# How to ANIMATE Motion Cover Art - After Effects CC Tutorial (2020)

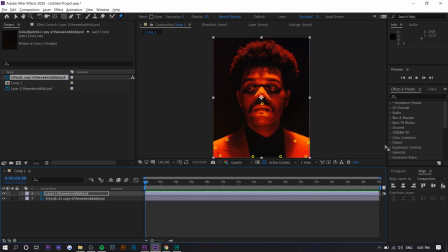4:06 gonna use some lighting effects so the first thing i'm gonna do is i'm gonna search up light rays. This helps me a lot. I use this in the project file and actually every single cover art I've ever animated I've used this. So you want to select the center point. So typically it would be like in the middle of their face.
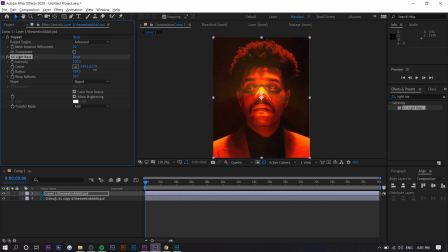4:24 I'm going to put his nose and then I think the more you increase the radius the more realistic it looks like. So you can see what that does. It moves with the nose. So you can see how dope that is. So that light ray makes it look 3D. i'm gonna just make it a little bit softer a little less intense something like
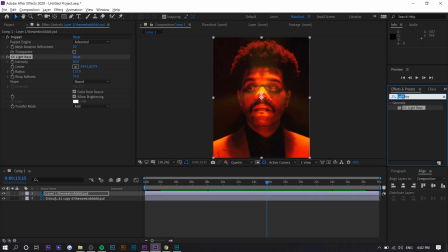4:43 that and then something else i do is i add something that's called amorphous light or mood lighting and basically what this does is it adds a bunch of shadows to the face so let me just remove the light rays so as you can see it got a lot darker i'm gonna make the cloud size a lot bigger
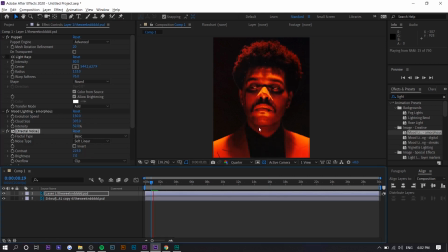5:04 and i'm gonna increase the brightness a little bit so basically what this does is it cycles through a bunch of light you can see it's sort of like it's pulsing in a way so this makes it a little bit more authentic so when i do this i decrease the contrast increase the brightness and increase the cloud size it's a
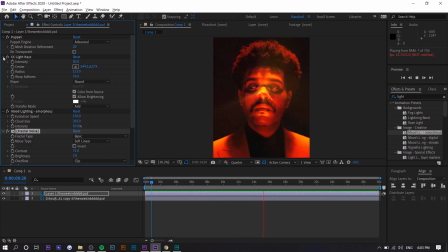5:22 little bit more natural and then we're just going to add light rays on top of it so there we go that's basically it for the whole animation part of things um the next thing is adding the intro and outro like i said before if you guys want a video on how I did it specifically
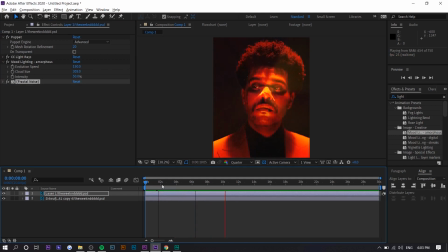5:37 for that video make sure to comment below but I'm just going to show you a very basic way of doing things so we're going to actually pre-compose this so highlight both of these pre-compose so pre-composing basically is nesting in Premiere Pro but for After Effects so
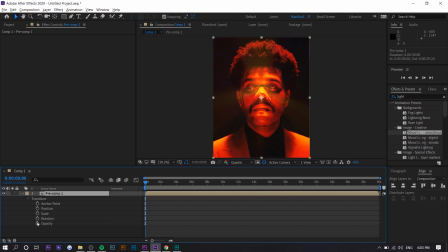5:53 basically what we're going to do is we're going to expand this go to transition or transform and we're going to set a toggle animation for position scale rotation opacity. So at this point, it's normal, right? So we're going to move this to the end point.
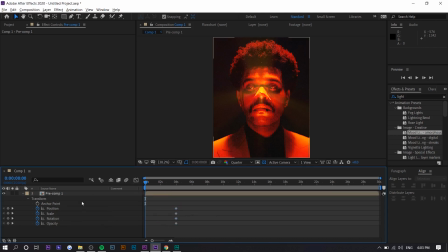6:07 So let's just say we want the transition, the intro transition to take up four seconds. So anything we do now is going to sort of be the starting point. So I'm going to press on this so I can see the values. So I'm just going to scale in like a lot.
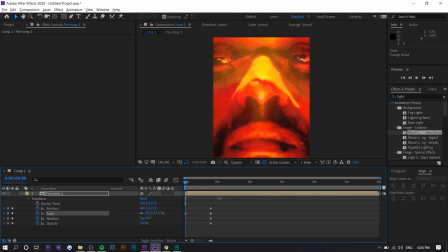6:23 So let's just say we scale in like 400 and i move it all the way to the left right here and
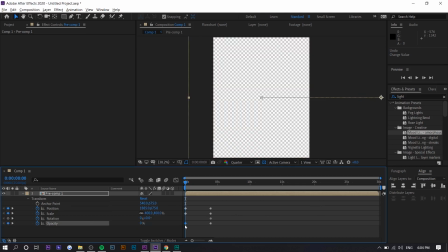6:34 let's just say we start at zero opacity so it fades in i'm actually i'm going to do this one last
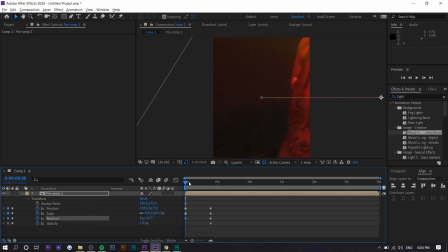6:40 let's say we rotate it a bit so right now it's just going to rotate you can see it's a little bit too small because you can see the transparent background right there so we're going to scale it in even more
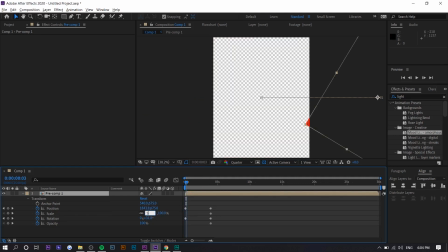6:53 so let's just say we do 500 just to be safe and
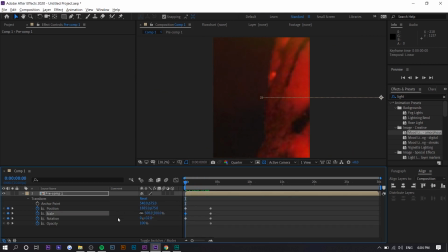6:59 now we can make the opacity zero and
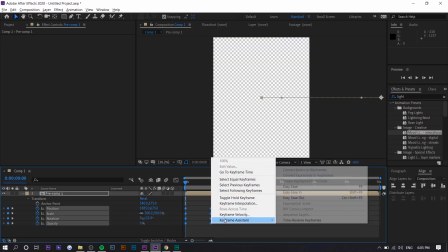7:03 once again i'm going to highlight all these i'm going to right click press keyframe assistant easy ease i'm
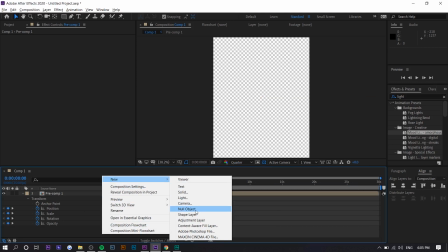7:08 also going to make a background layer because when the transparency zero or the opacity zero there's no background there so we're going to add black to the
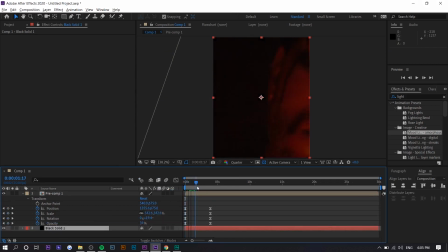7:17 back so you can see it fades in the
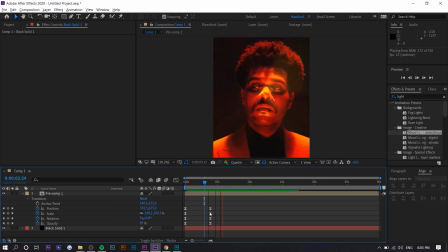7:24 only thing i don't like about something like this is it it stops so abruptly right so what we can do is we can move the scale out a little bit more so it seems a little bit more natural if you can see what i'm talking about and even at this point we can make it scale in a little
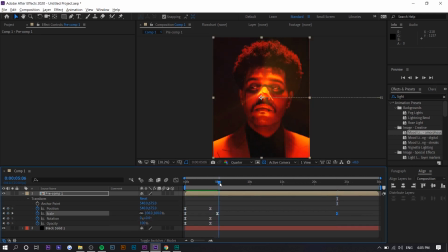7:40 bit so that even during the animation there's a little more motion so
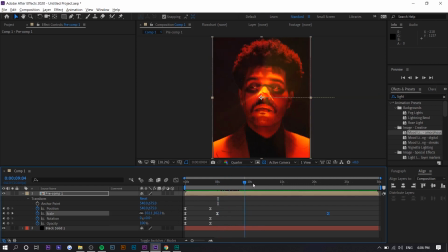7:48 you can see the scale value goes up and basically to make the outro it's gonna be the same thing we're just gonna copy and
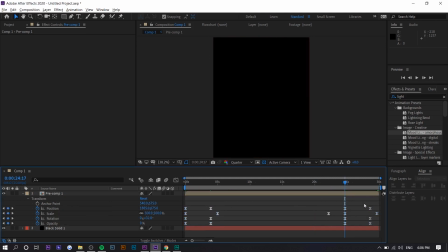7:57 paste it and every value on the right is gonna end up on the left essentially um so we're gonna move everything here this is gonna be at the end
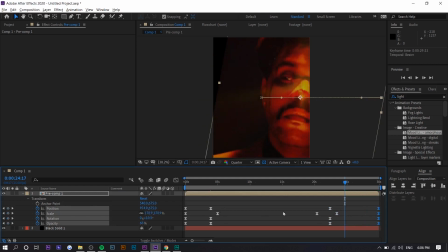8:06 and the beauty of having these match the end like the the beginning match the end is that animation is gonna be like a loop it's gonna look really really nice and seamless so right here if we move the scale backwards like this so like matching this um keyframe that same natural movement is
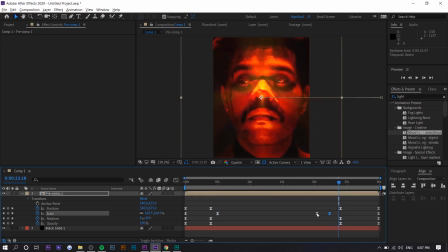8:24 going to come in so let's move a little bit back so right about here actually
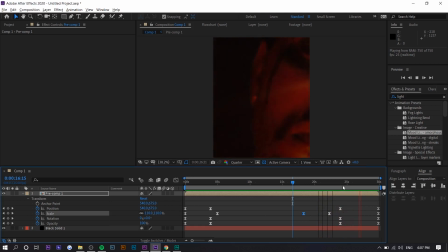i might move this a little bit closer so
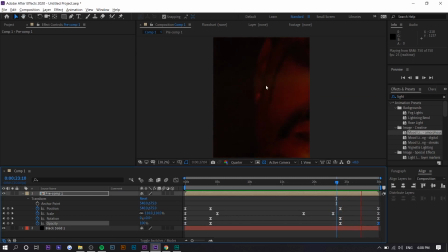8:49 we press play right here you can see it fades out and then if it loops there
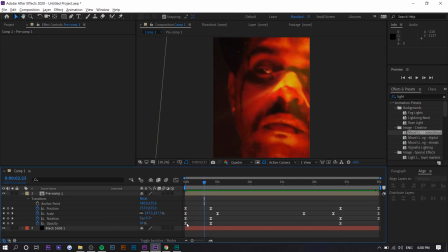8:58 you go so let's just say there's like opacity is just like 100 right you can probably see a little bit better you can sort of just move in the opacity so it happens later
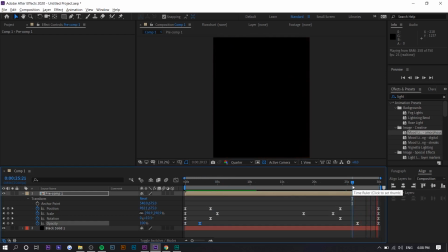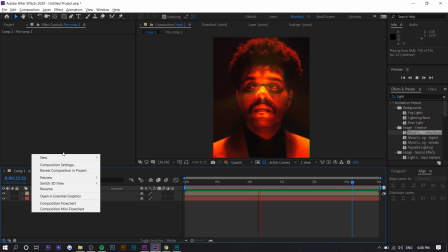9:21 and the last thing you can do is you can add a bunch of overlays the more like layers there are to this composite
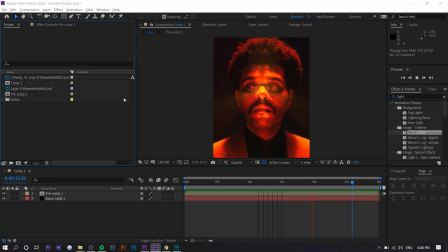9:29 the better so what you can do is you can import like any overlay you have you can download it you can create them you can create like dust or something
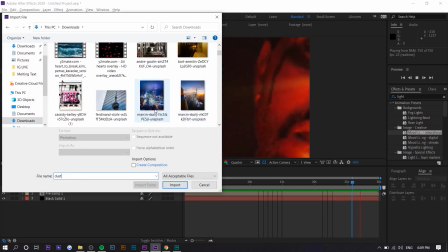9:36 um i'm sure i have one in here somewhere so i have this one we're
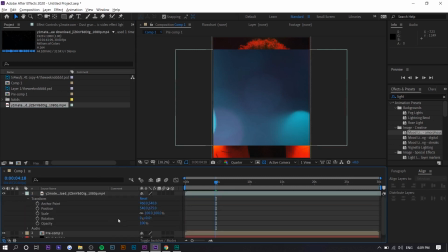9:45 just gonna make it a little bit bigger so transform it and it's also like blue so we can just like go to hue and saturation and then just turn down the saturation or whatever might even use lumetri color
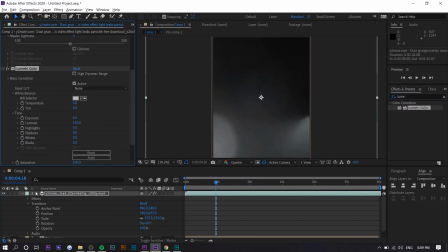9:57 to just increase the contrast so let's just say we have this overlay right a lot of dust and stuff
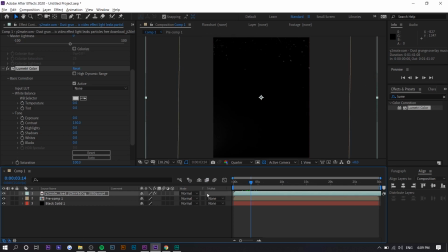10:04 like that um i think if you press on the second toggle right here and select screen you
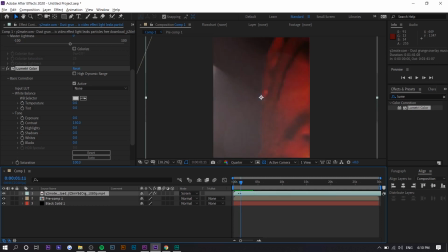10:16 can see what it does i wouldn't put it at the beginning because you want it to be black at the beginning like somewhere here and
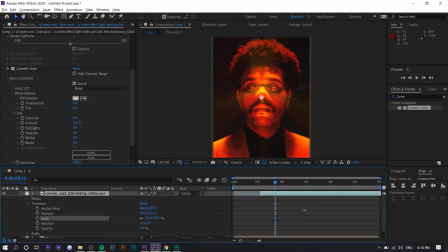10:25 maybe scale it in much much more so that the particles are bigger it
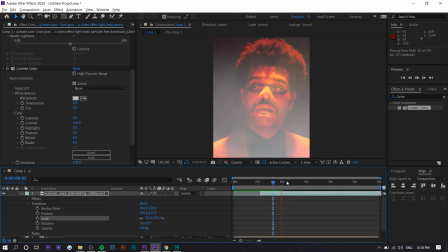10:30 adds a new um sort of dynamic to everything
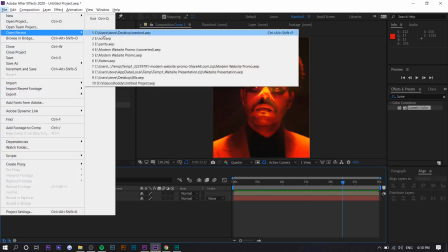10:35 so yeah that's about it i'm gonna go to the previous um project file so you guys can see which layers i actually use so you can see
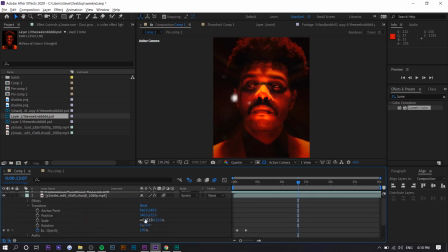10:43 i use the dust layer right here and this is scaled in a bunch this is scaled in 600 right and then i think i applied gaussian blur to it so that it would sort of keep the focus on the subject and then if we go on the effects i use i use
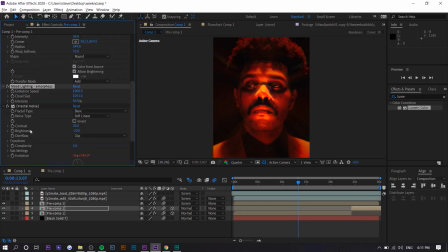11:00 light rays i use um amorphous mood lighting and yeah that's about it um so yeah hopefully you guys enjoyed this hopefully it helped you out if it did hit the thumbs up button my name is steven and i'll see you in the next one